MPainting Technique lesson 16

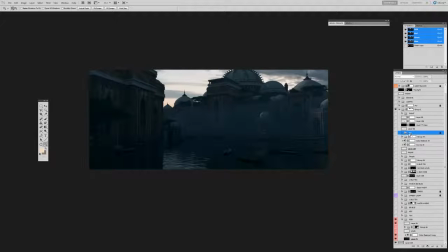8:07 I may decide later on, and you can see it at the top of my layer stack, a CC, a color correct, and that's going to hit everything below it. But before we get up to this level, everything I bring in is going to match and be tuned to the value structure I've set up here.
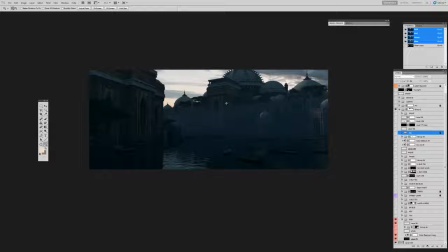8:25 So there's always room to make adjustments after the fact, but I usually keep it at the top of my layer stack so it affects everything underneath it, because everything underneath it has been kind of tuned, sorry about that, has been tuned to the images below.
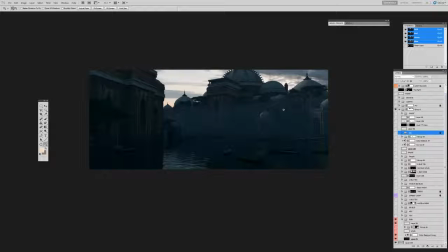8:43 So once that's set up, I'm going to take a look at where I can make adjustments.
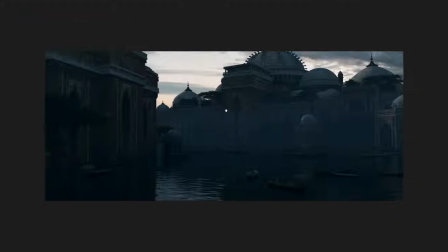8:50 So if we take a look at this,
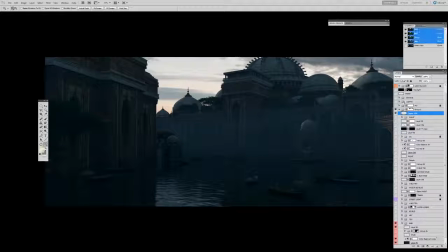8:54 and let me grab a brush with some paint,
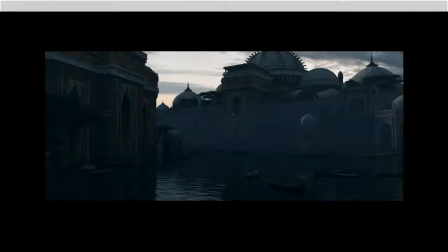9:05 and right now what I'm going to do is I'm going to evaluate where I can create separation,
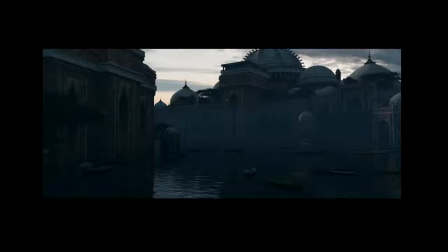9:11 where I can create depth and add interest to the shot. So first thing I notice is that I really want the light to come in through here, kind of flow in this direction and illuminate this fog back here,
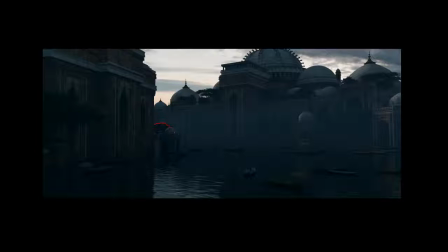9:31 and that's going to cause this to pop out. I want to create some separation there, so I'll mark it and we'll have separation between these two elements as well,
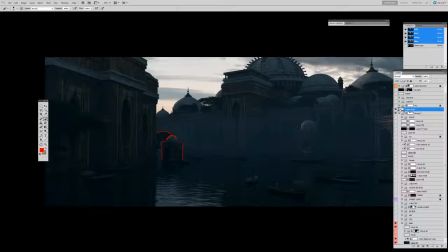9:43 because right now if I blur my vision, I turn this off, this is starting to kind of mush together. I know there's the black values are great because there's separation in the black values, there's separation in contrast, value contrast in the details
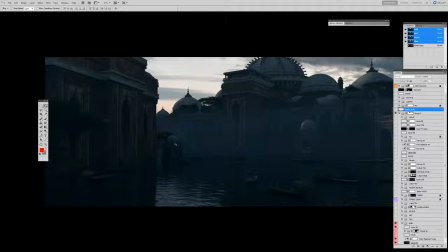10:00 from what's behind it, and that creates that separation and depth, but I want to push it a little bit more. So I'm going to highlight that, and I'm going in and I'm evaluating all the areas that
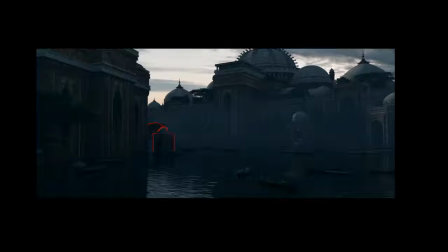10:13 that I can create this. And maybe here I can hit it with some light. Here I can create some separation. I know my light pass hasn't come in yet, so that light pass is going to create some separation for us too, but this is just evaluating it.
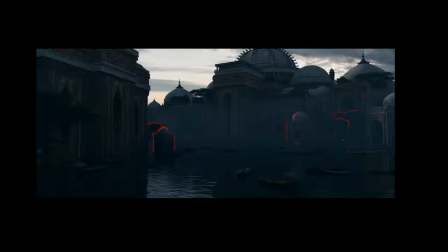10:31 So right here I want that tree separated. I want these trees separated. Maybe hit this with this light here. And I'm going in,
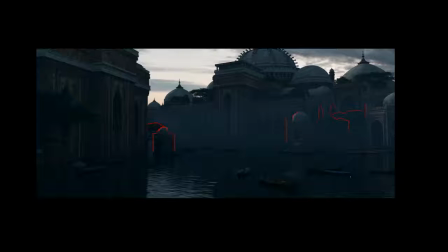10:44 I'm finding where I can play light against dark or dark against light and create separation to make the image read a little better. Now, we don't want to create too much contrast because that could be too confusing for our eye. So we want to keep it subtle, and we want to keep it organized.
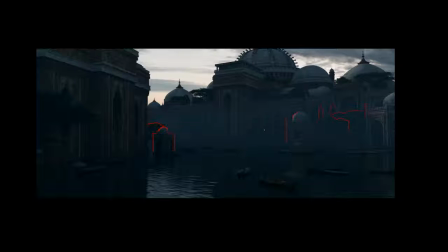11:02 We don't want to just go all over the place creating contrasts that are going to distract us and just make our eyes bleed from too much information. So we want to do it strategically. So what's going to happen back here is going to be a lot more subtle than what's happening here.
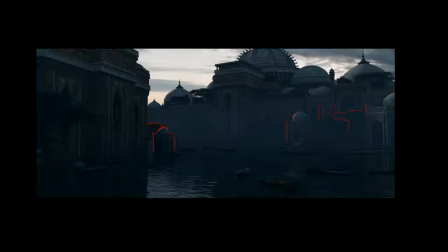11:16 We want to keep our eye in this focal area right here, the main palace, and then we get to absorb all, kind of digest all this beautiful detail. So going back, I know, well, we can create some separation here into this tree from the background.
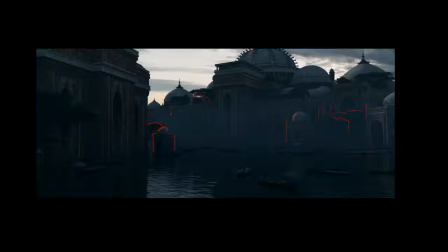11:33 We can create more separation here for sure from this guy and this guy, 1 and 2, to create more depth. So we have a 1, 2, and 3 read here, going back into space, creating some nice depth.
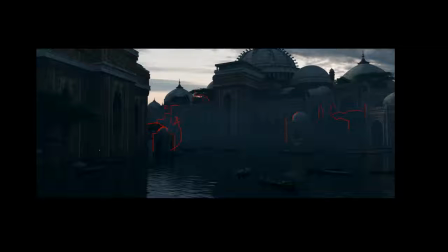11:49 And this is stuff that I could have hit up in CG, but sorry, in 3D, in our 3D scene. But for whatever reason, time constraints or just ease of not constantly rendering,
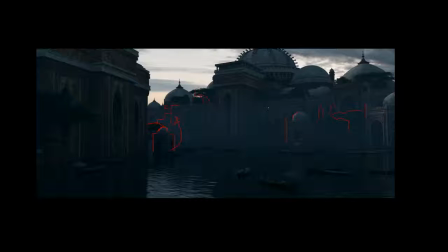12:02 I'm thinking about, okay, I can do that in Photoshop. I have the passes. I've rendered out mats for this guy over here, IDs like we saw. So it's going to be easy for me to add or subtract atmosphere back there.